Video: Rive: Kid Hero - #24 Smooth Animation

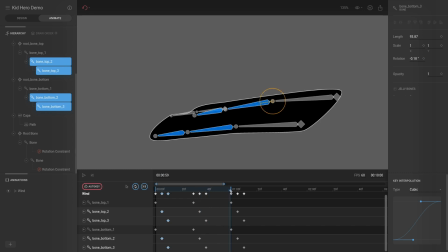[10:27]
so we're gonna drag it over here and um at least till the very end let's zoom in a bit and this is at one second and we are going to select the bone top two let's
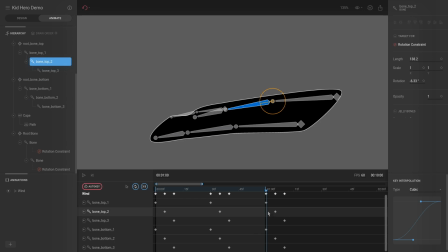[10:43]
deselect everything select bone top two and then we are going to press press shift r and what that will do is that will keyframe the current animation or the the current rotation sorry and then i want to
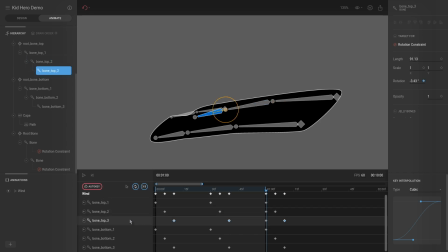[10:57]
do the same for the bone top three shift r and then the same for these two so i'm going to select both of them and hit shift r okay now the idea is that we can get rid of these animations
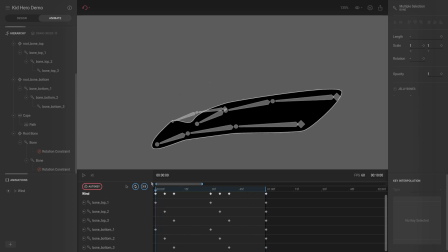[11:16]
and we can go back over here and let's hit play now you can see we still have a jaggedy movement so what we want is we want to select both of these copy them paste them over there and
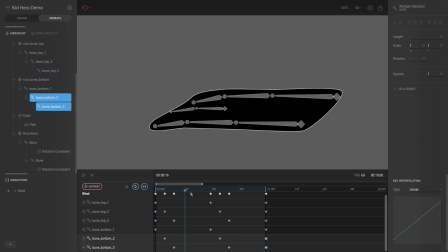[11:33]
then do the same for these two and paste them over there and let's hit play now it's not perfect yet we can still play around with the key interpolation currently it's set to linear so for these ones there's nothing we can do we
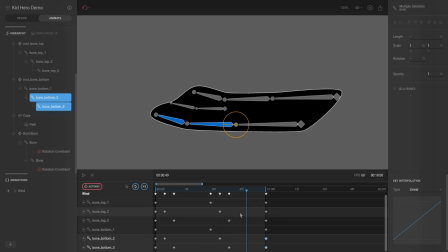[11:51]
can't set them um to to non-linear but because anything after this it doesn't matter what the interpolation is for these keys because we don't have any keyframes behind these keys so let's select this one
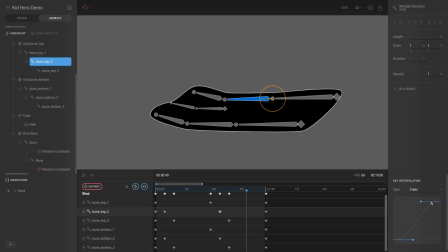[12:06]
and for this i don't want to ease out because if it eases out over here it means the animation slows down but technically the animation is supposed to continue until the very end supposed to continue until we get um reach this keyframe over here so i'm going to select both of these and
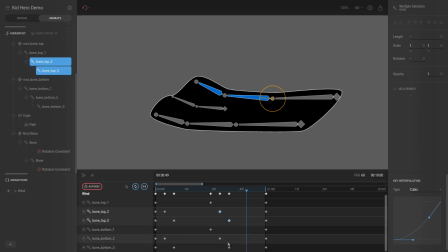[12:26]
make this a easy end but not an easy out and then the exact same for these two and then we're going to go to these two
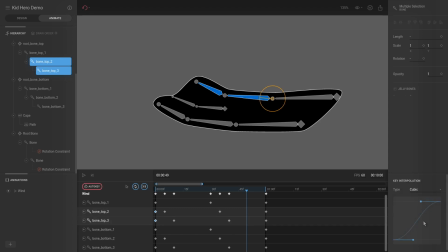[12:40]
which is currently set to linear and we're going to make them cubic and not an easy in but we do want an easy out because it's going to be an easy out at the very start and then it's going to slow out and then speed up as it as it goes up from
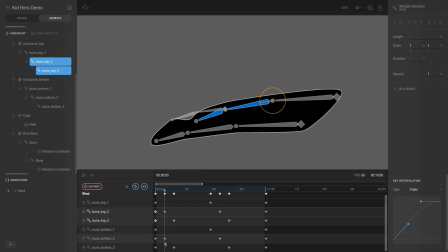[12:58]
here to this keyframe so same for these two easy out and speed in so let's see what that looks like
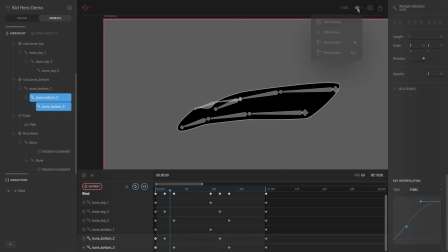[13:15]
cool we actually get a little bit of a flick so we can actually hide the bones and there you can
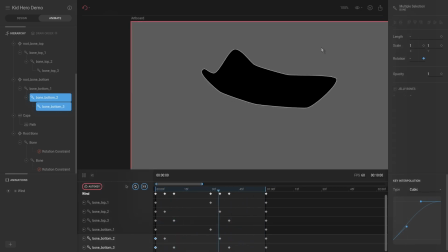[13:21]
see we have a pretty decent cloth dynamic i might change this and if i do i will let you know i might just drag it around a little bit and play around but this is essentially the essence i think you get the main idea of how
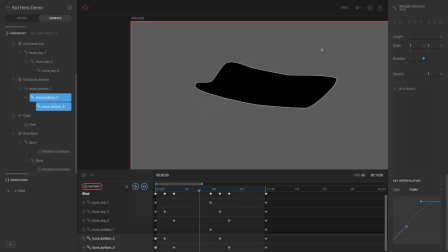[13:35]
you can do an animation and like i said it's a lot of tweaking it's a lot of playing around this is by no means perfect um you would normally play around for a long time to get something looking remotely good but yeah i do hope you learned something in in this video.